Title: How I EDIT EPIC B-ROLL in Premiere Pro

Hey guys, Marco here. Hopefully everyone had a great spooky season. I know I spent a lot of it watching somewhat creepy movies because I'm not super big into horror, but I was dipping my feet into it. And yes, although it is sad that Halloween is done, it does not mean that we can't stop talking about it and Halloween related things. Now, what am I referring to, you may ask? So about a week before Halloween, I released a video of my sister and I, mainly my sister, decorating some chocolate-covered Halloween-themed-styled strawberries.
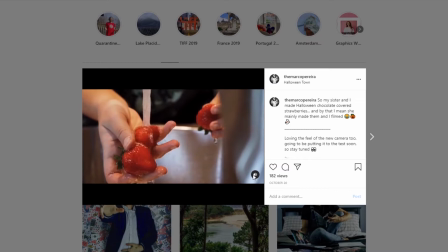And I threw that video on YouTube and on Instagram, and you guys really seemed to love it.
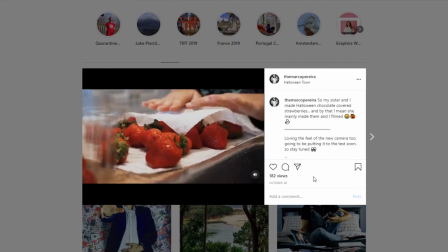And since I enjoyed making it so much as well, I figured we could take a look at the behind the scenes of it, kind of what I was thinking in terms of shots and how I put the whole thing together in the editing room. But if you guys haven't watched the video first, watch it first. It's only like a minute, 50 seconds, whatever, and then come back and watch this because then it's going to make a lot more sense. Or just watch it after. I really don't care. So let's crack open up Premiere and take a look at how I made this thing.
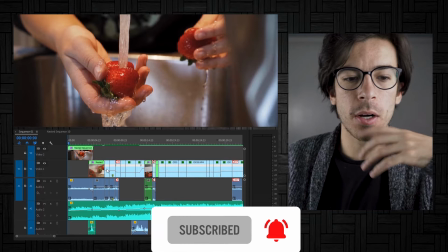So obviously when filming all of this, it was real time. I had to do it all in order.
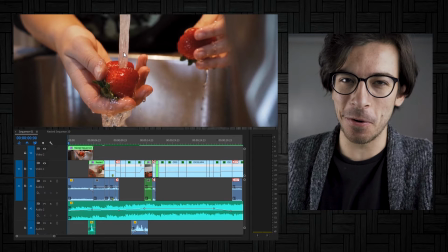So we started with washing the strawberries, which I thought would be a great opening because slow motion water looks so cool.
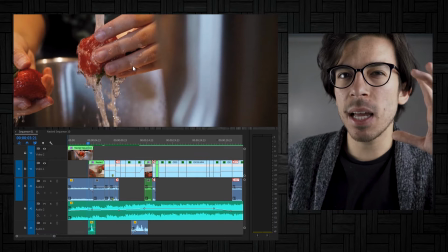And what I love about this little opening here is that it sets the tone really well of what we're expecting. I think it's that music, it's the initial shot, that like spooky vibe, but at the same time cinematic.
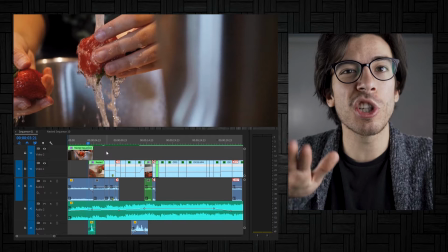That was my main goal when searching for this song because I knew I was going to shoot everything in slow-mo. I needed to find something with like a slower pace that really flows everything together.
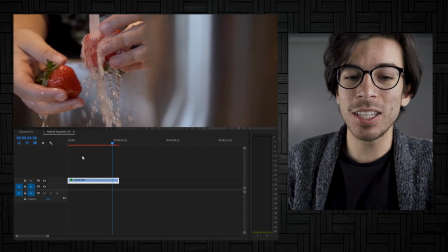I think the song was perfect for the piece. But first we get this really cool edit which is honestly really simple to do.
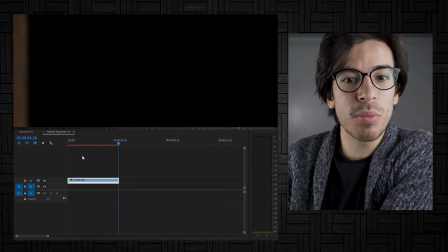For those who don't know it's literally just a mask. You're creating a mask past the sink and everything after it pretty much disappears into darkness.
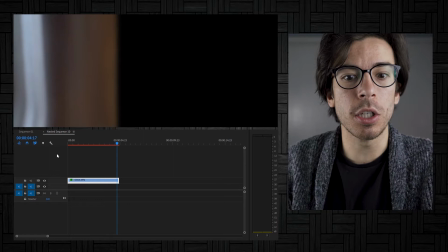So this way everything that's black screen can now be other footage. And so we get this which looks great.
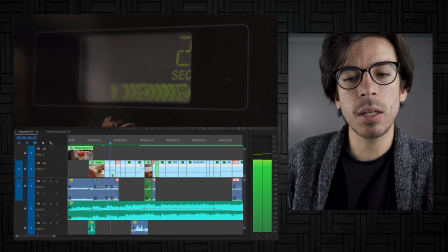Add the little whoosh sound effect perfect.
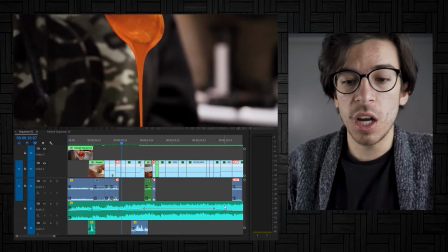Then we get our melting of the chocolate which I had shot so much and I kid you not so much b-roll of my sister putting stuff
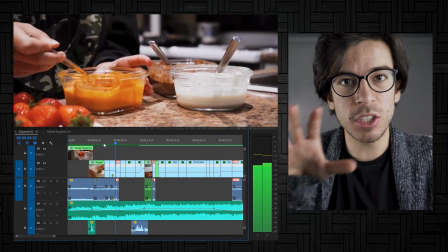in the microwave taking it out it looked really cool but I ultimately just left it to like these three shots to really keep it fast paced because I only wanted it to be like a minute for Instagram so on but also because I remember something that my teacher told me back in school was that when you're shooting when you're editing remember the rule of thirds and that's not the framing rule of thirds that's the make sure you get three different angles of what you're shooting or when you're editing, you can tell a story in three or so shots.
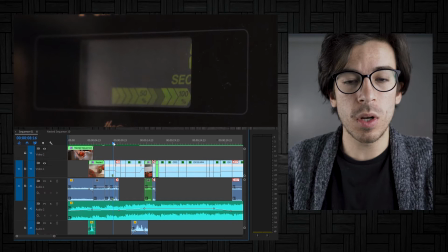So instead of adding all these extra bogus shots, you get the one shot of the microwave, you get the one of the microwave ticking down, and then we see the melted chocolate. Within those three shots, we know the story, we can move on, we don't need all the extra. It's a great little tip which I really thought hard about after he had said it and I still use even to this day.
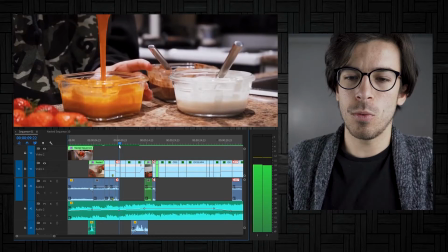I hope you guys try it too.
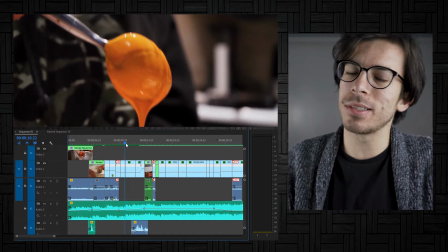Oh, then we get this awesome slow-mo shot of the chocolate dripping and the continuity between those two the match cut oh boom boom oh just it looks so
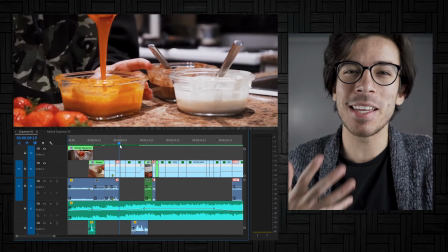tasty that was the feel I wanted I wanted spooky cinematic and make you hungry and we get some awesome slow-mo action but what
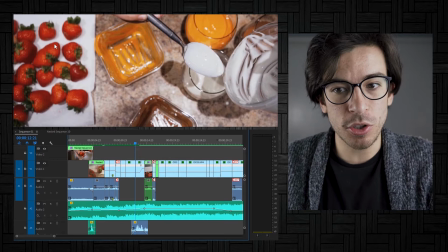I love so much about the shot is that it's continuing to tell the story we're transferring from the bowls into the cup so that we can dip our strawberries into the chocolate this is a great example of something that's called mise-en-scene it's a term used in filmmaking on set for theater editing in this case. It's pretty much the structure of a frame or a set to help tell a story.
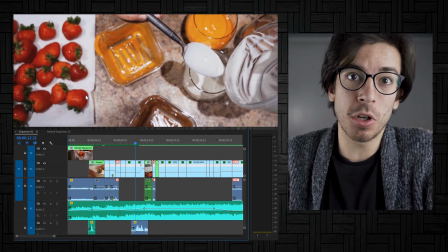So instead of wasting so many shots to get the point across, hey, we're moving forward to dunk in the chocolate, I do it all in just this one shot and it works because of it.
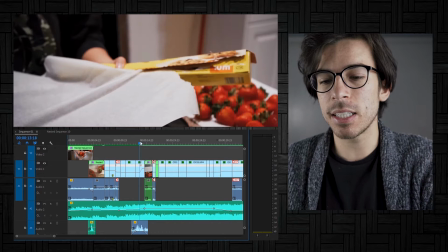From there, we get the parchment paper ripping, get an awesome little speed ramp. What I think makes this clip so much better is listen to the audio here.
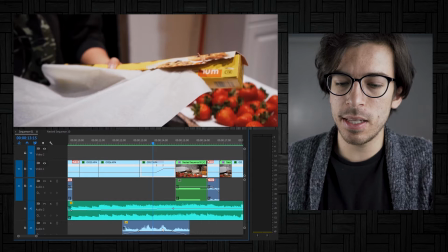Did you catch it?
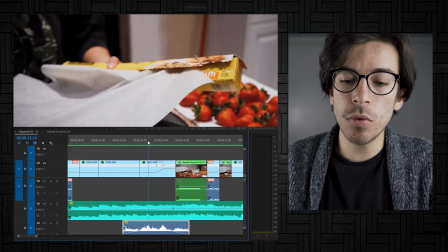So if you look at the clip in particular here, this is the clip and this right here is the audio for the parchment paper clip so you can see that it overlays into the previous scene and into the next scene sound editing makes a lot of these short videos or just any video
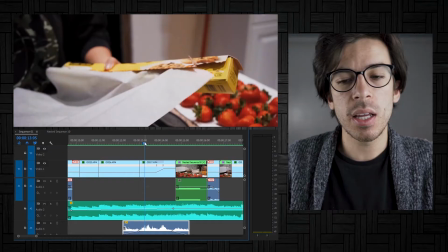in particular and one little tip that i found that really elevates all projects is not making those sound effects or those clips feel isolated if i
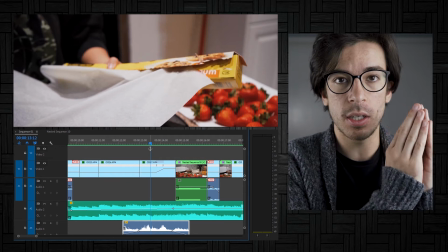only kept the audio over the parchment paper clip it would feel very this is the parchment paper clip this is the this is the strawberry clip and
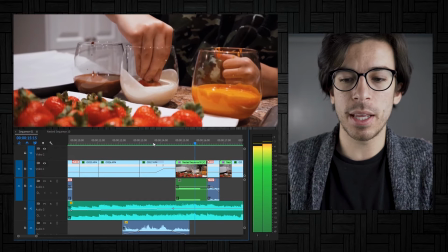so on. But because I layer them and you're able to hear it in the background, see it, and then continue with it, it makes everything flow a lot better.
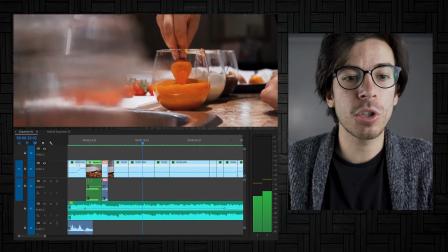Then we get the full dunking sequence, which I love. It looks really cinematic, really great. When choosing out of the clips I had to edit though, I evidently had so much footage of just every strawberry being dunked. But I remembered something that one of my favorite directors, Guillermo del Toro, said on his commentary for the movie Pacific Rim. And this is referring to like the first 15 minutes of that movie where you see the robot suiting up to get into action he pretty much describes it as whenever you see a giant action or a giant process happening you only ever need to see the full thing once every time it happens afterwards you can get away with just showing a few clips here and there because the audience is smart enough to know if this is happening again
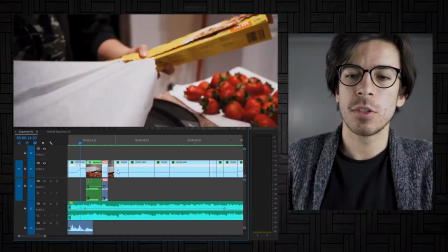oh we can draw back that's what happened and now this is going in from here so that's what I tried to do with this scene here we
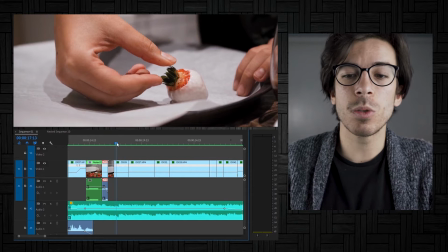see the full dunking process laying it on the parchment paper here and then evidently we're gonna have to rinse and repeat for that.
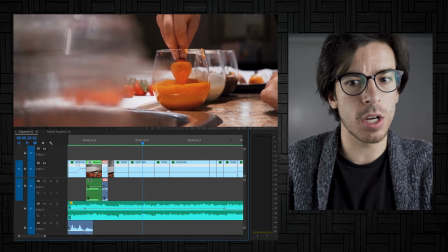So then as we move on we can get away with these cool singles, cool visuals.
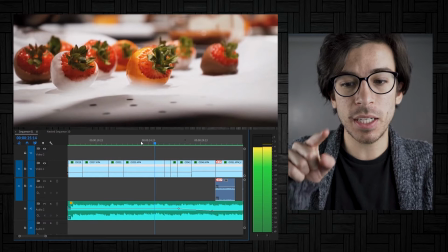I love this shot in particular and just little inserts here and there that help tell this story.
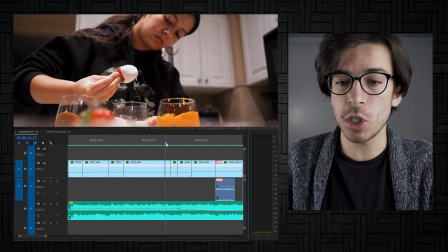And this next little bit coming up is one of my favorite parts as well. That little snippet right there.
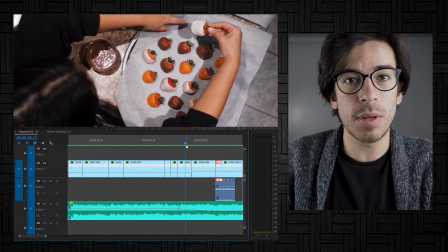It's following that rule of thirds that we talked about before but what I love so much is that it looks like it's all one continuous shot but it's
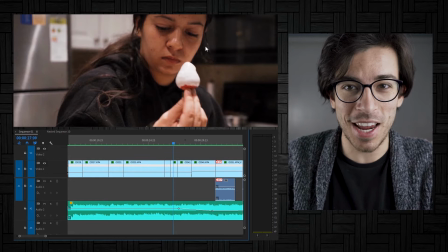not right here we have one strawberry and if you pause it you can definitely tell that that is not the same strawberry and neither is
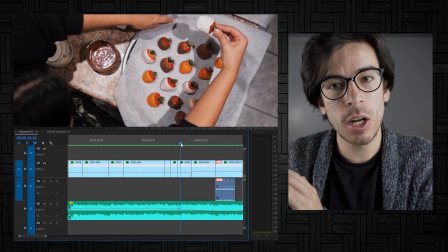that one but because they're all tied together and edited at a good time or makes it look cohesive and that it keeps going it ties them all
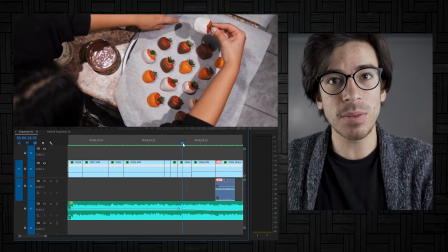together creates a little story inside of our big story matches with continuity and makes for a great edit so look for those little things. The little things that make your overall video and your overall edit a lot better.
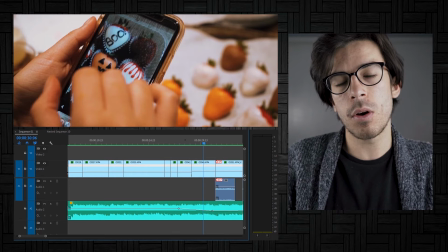So this little bit here I knew I want to transition from okay we had finished our dunking now we're getting into decorating.
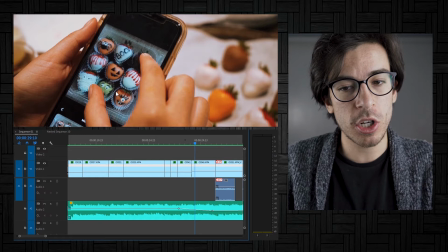So instead of jumping straight into decorating I knew I wanted to put this clip first to say hey here's my sister's inspiration this is what we're expecting next. It's that setup and payoff that we're kind of trying to do here. Oh this shot I love.
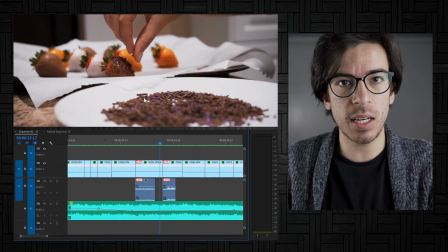I love the pulling of the focus it again goes back to that mise-en-scene idea where we're telling a story in just this one shot and the way it's set up we see our sprinkles in the foreground we see the hand reaching for them we see them getting decorated we get it
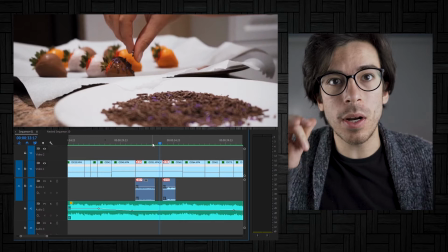and it's simple to understand which is why i love it we don't need to see all these extra close-ups of the sprinkles going on as much as they
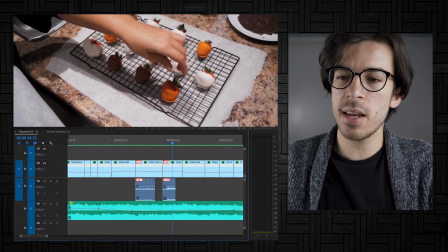looked cool we don't we get the point from there we get into our tray we see the sprinkles in the back over here to
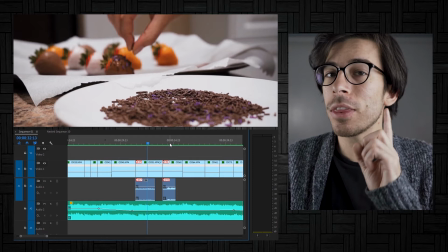know that that part is over again making that story flow but what I love so much about this is that we go straight from our sprinkles to
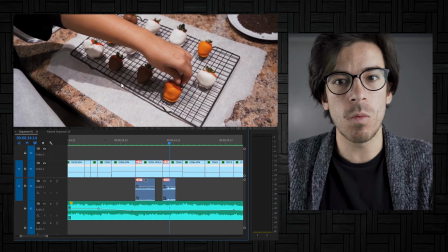not the drizzling yet but a tray because it makes us ask questions as the audience say oh why is she putting them on the tray what's
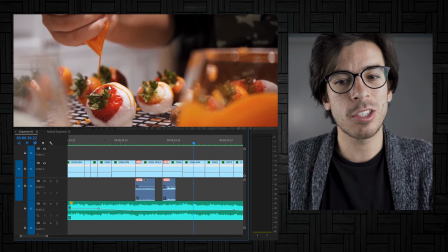this next step when I was playing around with the order of the footage I originally just cut straight to the drizzling and it felt off we needed to set something
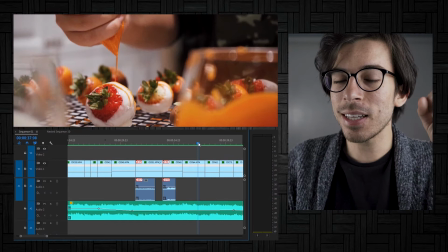up so cutting from the sprinkles to the tray makes us ask questions and then we got our answers to those questions. A great thing here too that really helps this edit, it's a very small thing, is this transition from this scene to this scene, they are two different strawberries. But the reason the transition between those two clips works is because of the continuity of the hand.
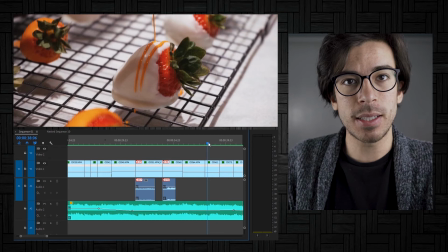We have the drizzle coming over on this one and the drizzle coming back continuing that motion so we don't even notice that they're different strawberries.
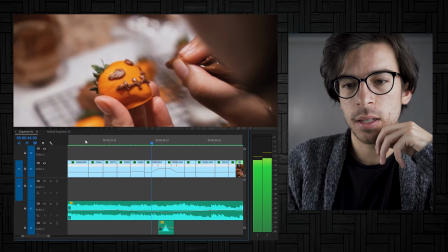I fooled you guys didn't I? Oh I love that close-up of her. Then we get to our next decorating spot.